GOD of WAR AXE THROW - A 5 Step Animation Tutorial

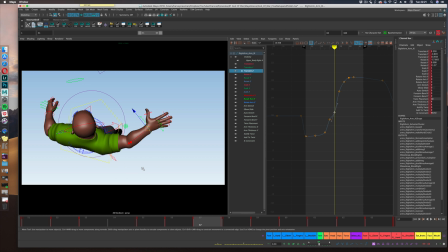[15:59]
So before I started polishing all the animation and the shot that we were working on the most, I decided to go back to the first and second shots to make sure that they are clean and they are a bit better,
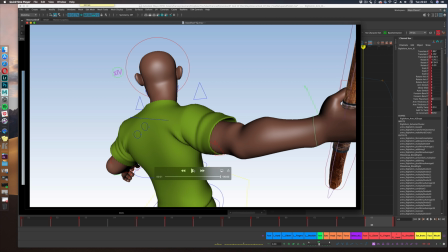[16:12]
in better state, since I left them alone for quite a bit.
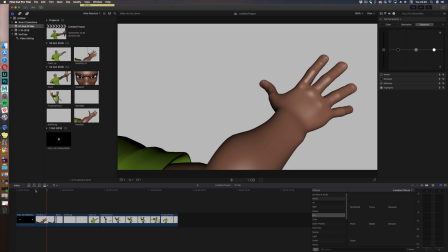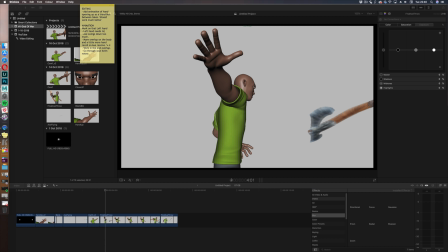[16:25]
Also at this stage, I decided that the face shot in the beginning was not working,
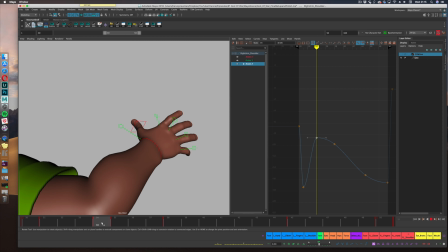[16:32]
so instead I've added a hand, which actually makes it work much much better in terms of flow, and it's much more in character since the character does raise a hand one,
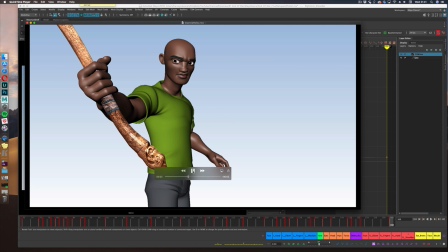[16:46]
it calls the axe back. So at this point I started to polish and
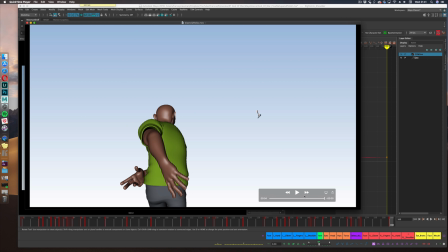[16:54]
go through to make sure that everything it's it's flowing nicely.
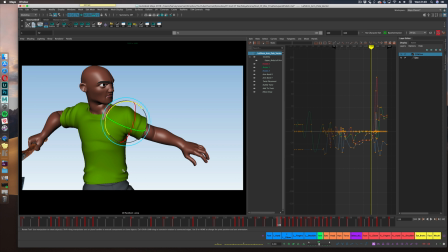[17:01]
All the limbs are actually kind of a flowing into each other.
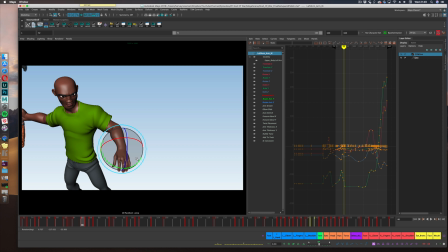[17:05]
So cleaning elbows, cleaning shoulders, making sure that the rotations of the wrists are correct instead of broken.
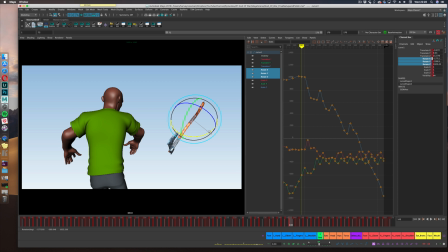[17:14]
Things that you normally don't see. Also the axe rotation at this point needs to be on point and once again going back to the axe being a character I really needed
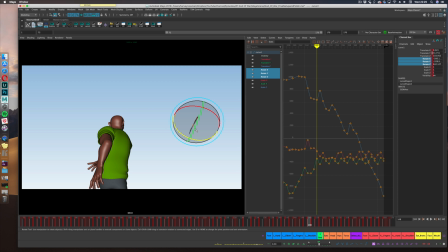[17:25]
that axe rotation to be interesting so I put a little bit of an S curve and I also kind of rotated the axe as he was flying out
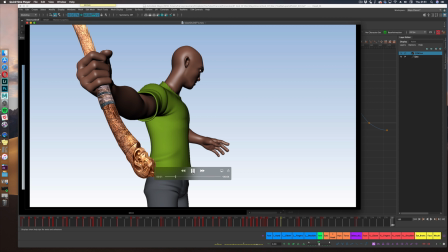[17:35]
of his hand. So this is nearly finished.
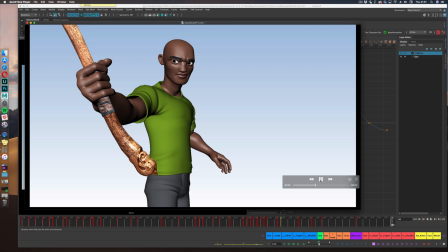[17:42]
I'll show you the final piece next. Enjoy.
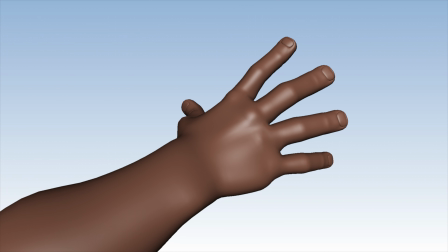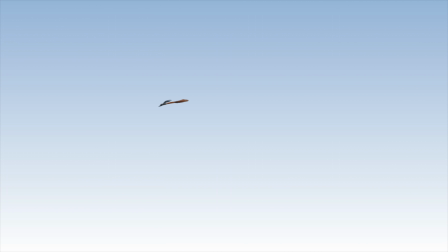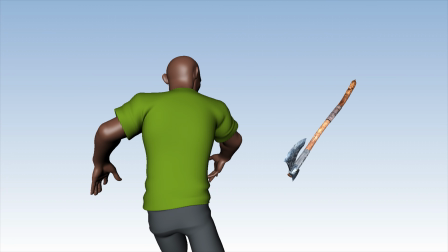Oh, that is disgusting. Super cold. Need to stop it. Just like this video. I hope you guys enjoyed it. That's the end. You could have been anywhere in the web, but you're here with me and I appreciate that. If you enjoyed this, please subscribe and give it a thumbs up. I would I really appreciate some feedback on this. This will be amazing. Even if you don't have time, just write dope or nope on the comments. And that way I know if it's thumbs up or thumbs down. That will be enough for me. And in regards to this video, was it too long? Was it too short? Hopefully this is the first of many. Now if you'll excuse me, I need to go and pick up that controller again and finish the damn game. Cause since I started this stuff, I haven't really touched the game at all. So I need to go and finish me that God of War. See you guys in the next one. Stay well, stay safe, peace!